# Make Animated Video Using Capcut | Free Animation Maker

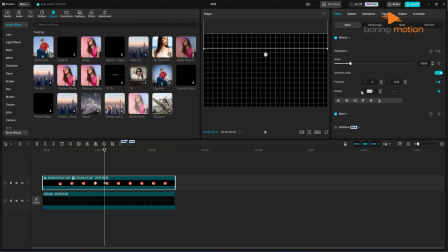[4:04]
Now move the logo up and off the screen and rotate it a little, let's say -10 degrees.
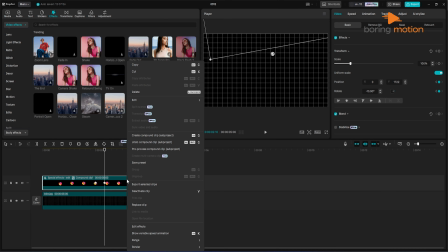[4:11]
Just enough to give it that motion look. Once again, right-click the layer, show keyframe animation, and open the graph editor.
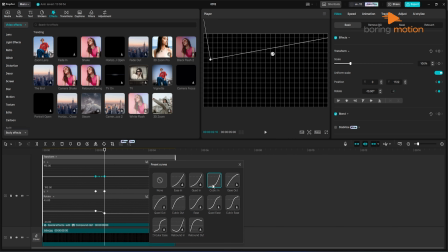[4:20]
This time, apply cubic in to the Y-axis and rotation.
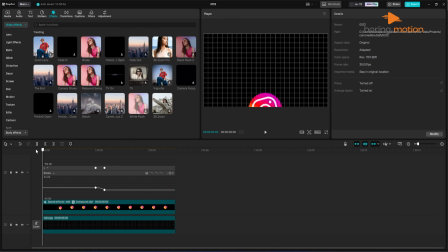[4:25]
Cubic in makes the logo start slow and speed up as it leaves the screen, kind of like it's being pulled away. Trim the layer after it exits, so we don't have anything extra hanging around. Now the Instagram logo rises, rests, and then floats away.
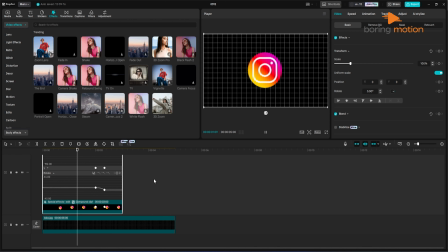[4:43]
Smooth, clean, and stylish.
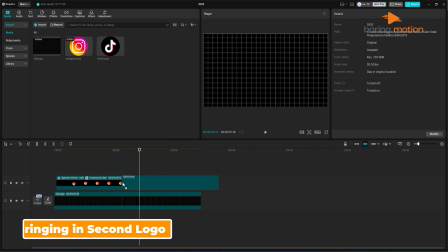[4:50]
Here comes the TikTok logo. Drop it into the timeline right after the Instagram logo disappears.
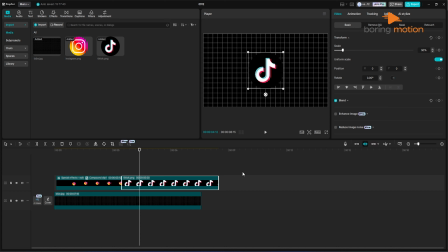[4:55]
Scale it down to 50% just like we did before. Place it underneath the Instagram logo layer to make sure the transition happens in order. Now, go to the frame where the Instagram logo fully exits. That's where you'll add your first keyframe for the TikTok logo.
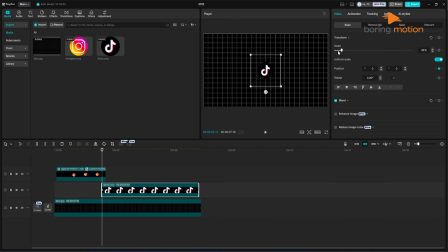[5:14]
Reduce the scale to almost 0 and rotate it to about 65 degrees. What we're doing here is making it look like it pops into place with a bit of spin.
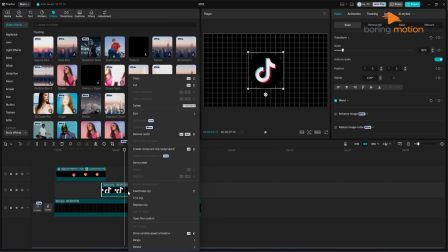[5:25]
Once again, open the graph editor, and this time, we'll add a bounce effect.
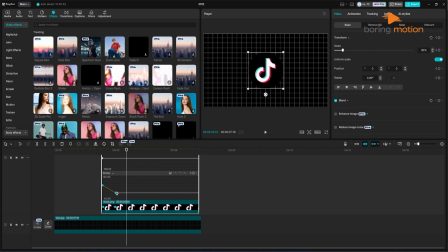[5:30]
Select the scale and rotation keyframes and choose Rebound Out from the options. This gives it that snappy bounce when it lands, which adds personality without needing extra layers. Adjust the timing by nudging the second keyframe forward just a bit, so the bounce happens a little after it appears.
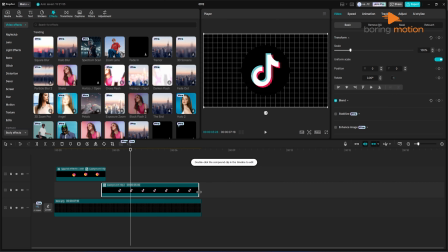[5:50]
Now, create a compound clip for this layer too. Go back to Effects and apply the Rebound Swing effect again.
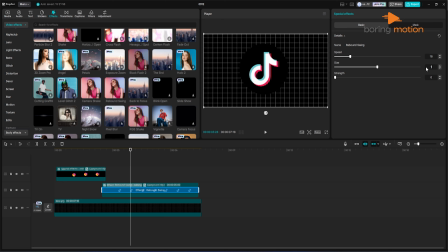[5:58]
Lower the size and speed just slightly so the bounce is more controlled.
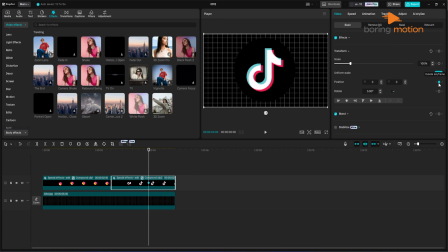[6:12]
Around the 4-second mark, drop a new keyframe, then about 15 frames ahead, move the logo to the left. That gives us a slide-out effect. But here's the trick.
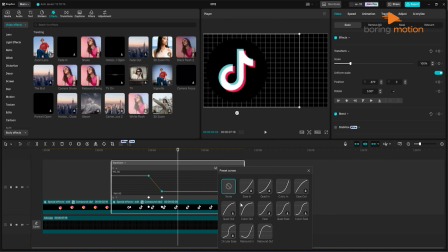[6:24]
Open the graph editor and apply a cubic out curve just to the x-axis, because we're only shifting it sideways, not up or down. Now the TikTok logo slides left, and this makes space for something else.
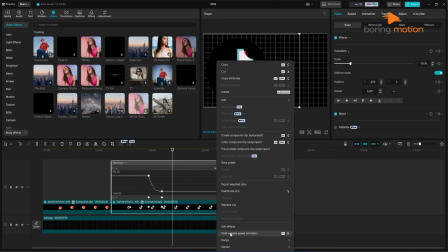[6:38]
Maybe text, maybe an arrow, whatever fits your style.
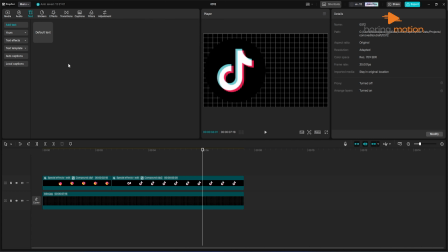[6:45]
Now let's put something in the middle. Go to the text tool, add a new text layer, and type a few dashes followed by a greater than symbol. For example, that's your arrow. Pick a font that's bold but simple and scale it down so it doesn't dominate the screen.
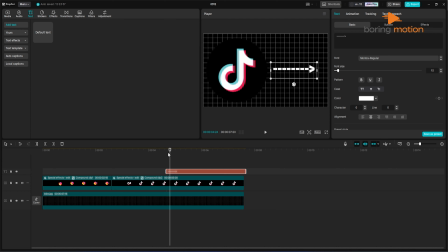[7:03]
Place it right in the middle. Trim the text layer so it only appears during the transition moment. Then go into the In-Animation options and choose View Right. This makes the text slide in from the left side, which fits the motion of everything else.
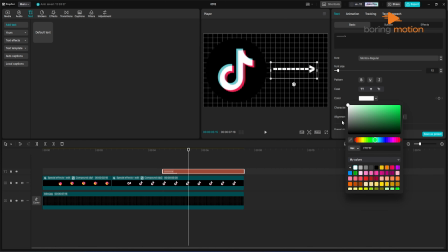[7:18]
You can change the text color to match your brand or the logo colors. Then, apply a glow effect.
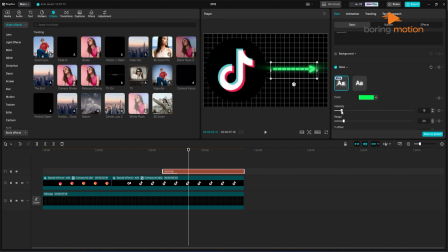[7:26]
Yes, this one is free in Capcut. Tweak the settings a bit so it stands out just enough without overpowering the logos. Play it back now. The Instagram logo pops in, bounces, exits.
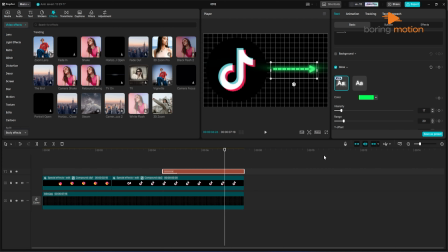[7:41]
TikTok pops in, bounces, slides out. The text arrow connects both.
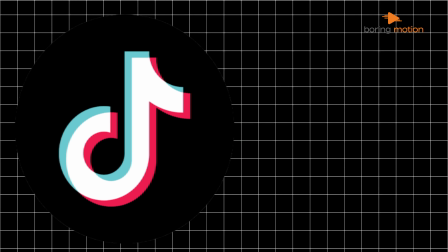[7:47]
Suddenly, it all feels like a connected animated story instead of separate pieces.
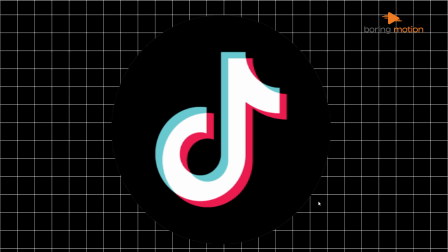[7:54]
That's the full sequence. You just made a clean logo-to-logo animation that looks sharp, professional, and 100% free.
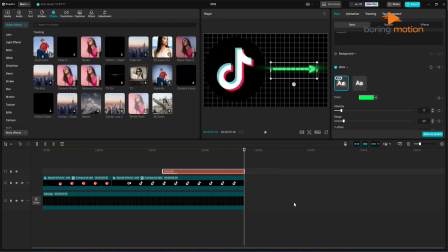[8:04]
What's awesome about this is how flexible it is. You can swap the logos with anything.